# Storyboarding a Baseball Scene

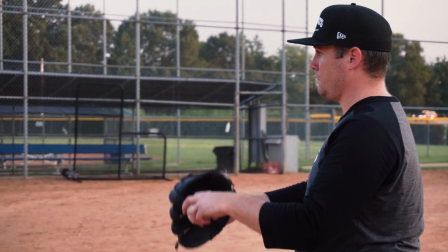494s
I thought it'd be cool to get a shot of him raising his glove up into frame, getting ready to throw. And so for this, I stood to his left and kind of shot from the side, allowing his glove to come up into frame.
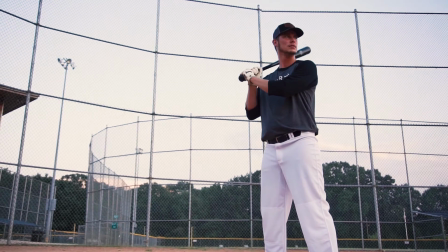506s
The last shot that we had on the list to do was the batter hitting the baseball.
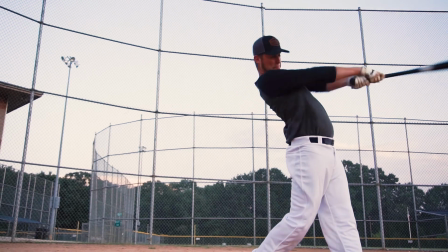511s
Pretty simple. So for this, I had 2 key things that I wanted to do. I wanted to have a wide field of view so I could get as much action as I could in the frame, and I wanted my camera to be low to the ground looking up at the character.
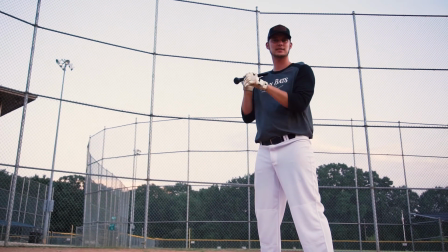523s
I wanted to have a low camera angle because looking up at the character gives a sense of power in the character.
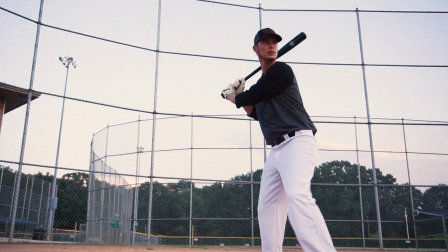530s
And this is exactly what we want to show when you're using a DANbat. We're trying to encourage people to get a DANbat, and we want to show what you can feel when you have a nice bat in your hands. You feel powerful, you feel like you can hit that ball well. So we wanted to show a powerful character, not intimidating, but powerful.
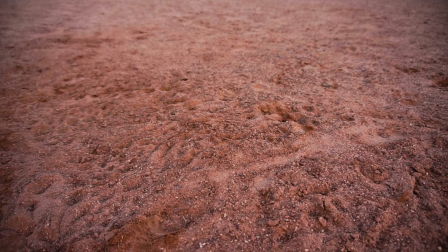551s
We did do one more on the spot shot, and that's where we have the bat falling in the frame to the ground.
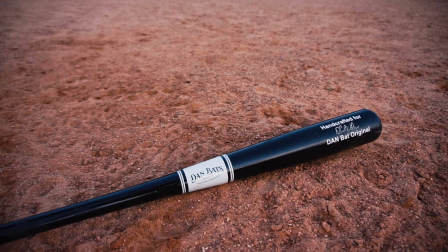556s
This was just something extra to show if we needed it.
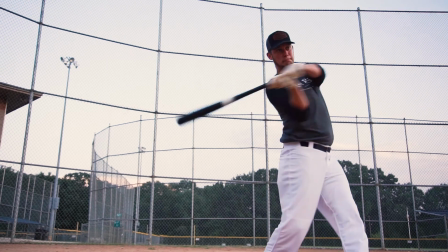560s
Say we show the batter hitting the ball, and as he's dropping the bat, running to first base,
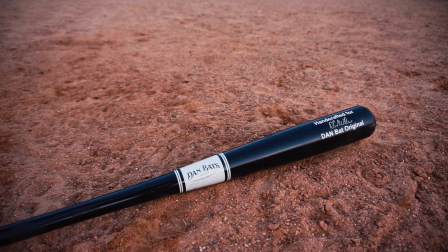565s
that's when we'd cut to this shot of the bat falling to the ground, just to kind of focus on that bat a little bit more. There you have it, some insight on how these storyboards started and how they ended up in the final shots. The shoot was very efficient and it was very effective and it went really smoothly. Just for good measure, let's take a look at all of it from beginning to end.